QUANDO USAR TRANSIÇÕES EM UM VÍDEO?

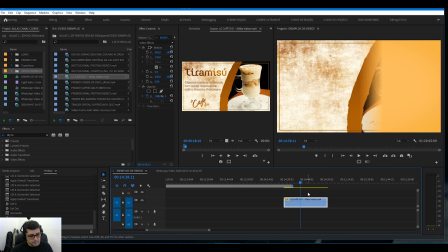e o próprio fundo vermelho virou um wipe,
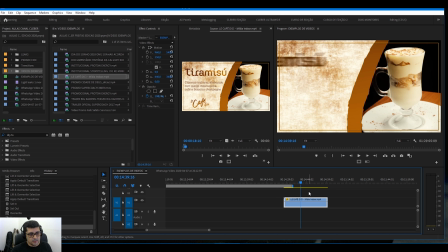de duas cores, no amarelo e no vermelho, que são as cores da cafeteria, e já entrou a próxima fase do vídeo.
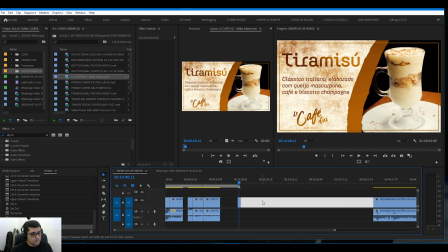Então, é importante também a tua transição combinar com o vídeo no sentido das cores dele, dele né respeitar a as cores que o vídeo tem as cores da empresa se for o colorido que você tiver usando
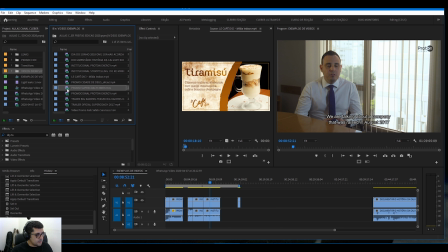é se for um vídeo mais dinâmico se eu ser um tipo de transição que vá vá combinar com a com dinamismo do vídeo que nesse aqui ó esse teaser aqui de
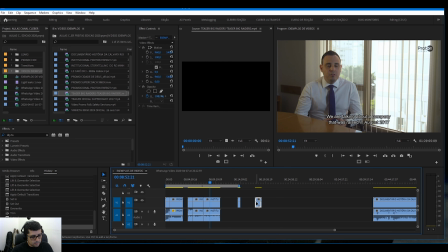futebol americano deixa eu botar com o som fica mais bacana pra gente ver.
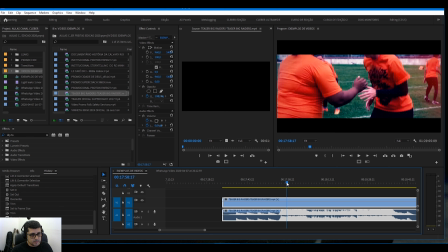Aqui eu usei o fade também que eu uso bastante. Aqui ó, aqui é a passagem do vídeo de transição.
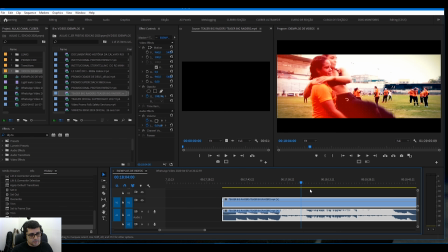Aqui é uma transição de tempo nele.
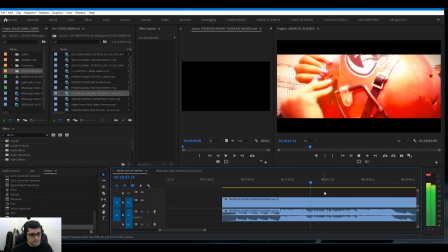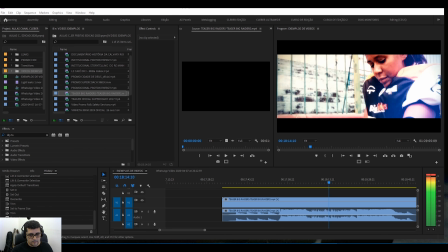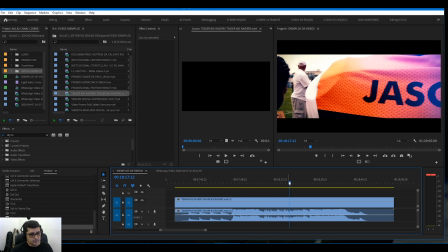A trilha dá uma descansada né, pra entrar nessa fase do vídeo. E aqui ó,
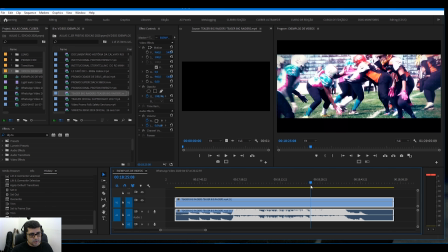como ia ter uma cena de correria logo em seguida, eu usei um push no sentido dessas atletas correndo aqui da direita para a esquerda.
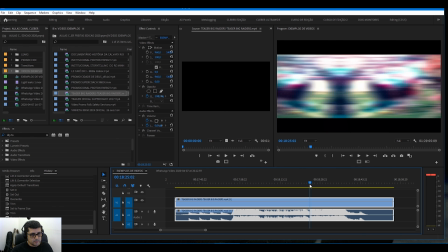Combinava totalmente com o que estava acontecendo no vídeo e aproveitava as cores dele
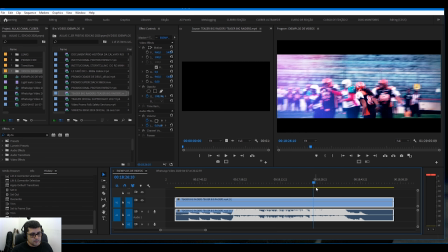também e conseguia aproveitar o dinamismo que o vídeo tinha.
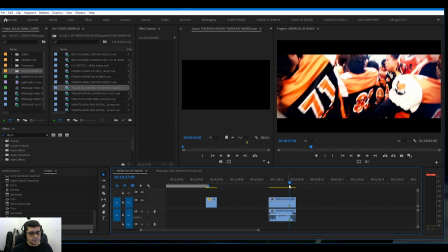Esse é o segundo ponto que eu costumo considerar na hora de usar uma transição. Isso sai meio no automático, né?
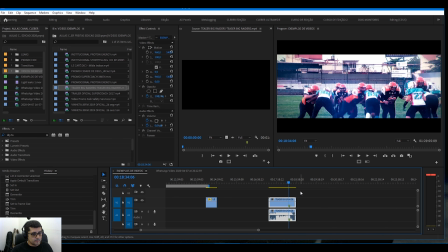Mas é legal exercitar isso. O terceiro ponto, você pode usar a transição pra dar uma identidade pro vídeo também, que é o caso, foi o caso dessa, o exemplo dessa cafeteria mesmo, ó. Todo ele,
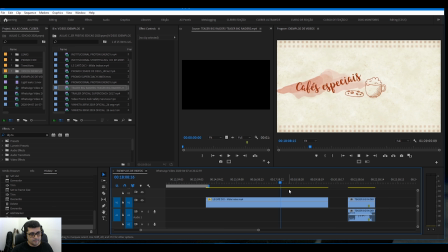começo e meio, começo e fim dele tem esse mesmo wipe, respeitando a identidade visual do vídeo.
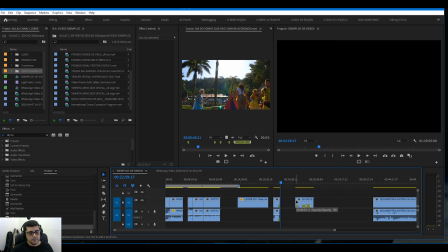Nessa questão da identidade do vídeo, entra um pouco aquelas smooth transitions, né? Umas transições mais dinâmicas, né? Dependendo do vídeo que você está usando, elas vão combinar bastante porque o vídeo pode estar pedindo uma transição daquela.
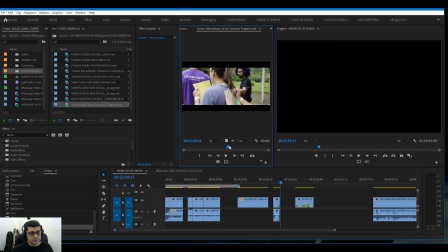Mas a questão toda é usar alguma coisa assim muito extravagante de forma aleatória. Isso que não é muito legal. Uma outra coisa legal aqui de comentar, um ponto muito eficiente,
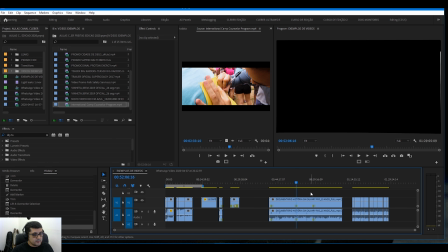é você usar a transição usando os próprios takes, usando cortes secos dentro do próprio vídeo. E, em particular, acredito que é uma das mais eficientes, porque se você puder optar em resolver a
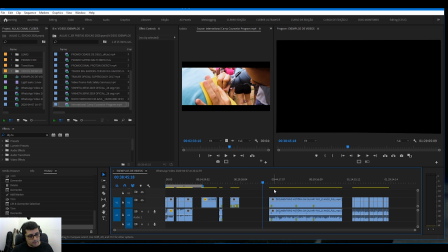questão de passagens no teu vídeo usando os próprios takes, faça. Faça porque sempre vai funcionar E vai acabar deixando o teu vídeo limpo Você pode deixar essa questão de usar Algumas transições mais elaboradas Quando o teu vídeo estiver pronto
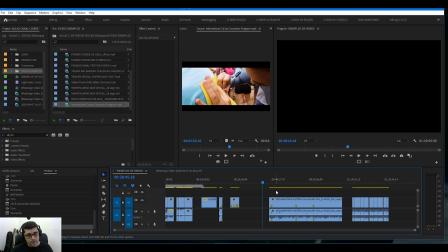E você quiser dar aquele retoque final É um raciocínio que em particular eu uso bastante Então você pode usar essa questão da passagem Usando alguns takes de maneira bem efetiva com elementos simples do teu vídeo.
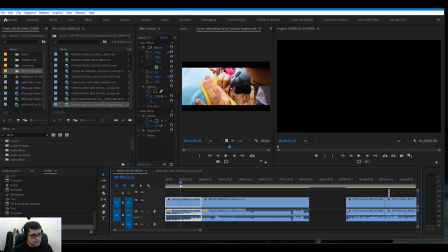Esse vídeo aqui, por exemplo, tem esse trechinho aqui do início dele.
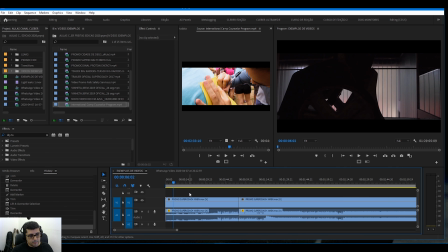Aqui eu fui misturando um pouquinho de cada coisa. Fizando o fade bem devagar no ritmo do vídeo.
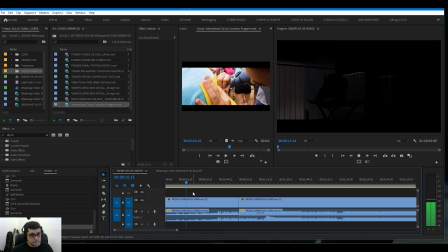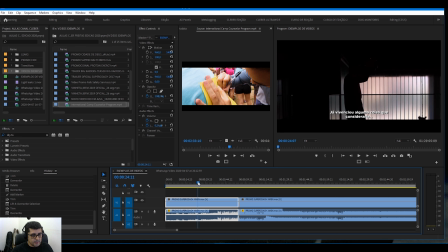E na parte que começa a usar o professor Xavier,
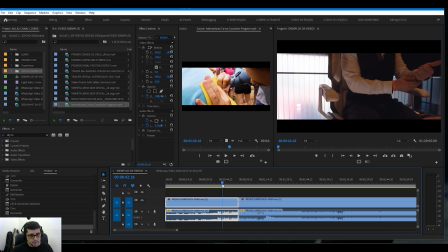aqui, eu fui utilizando os próprios takes dele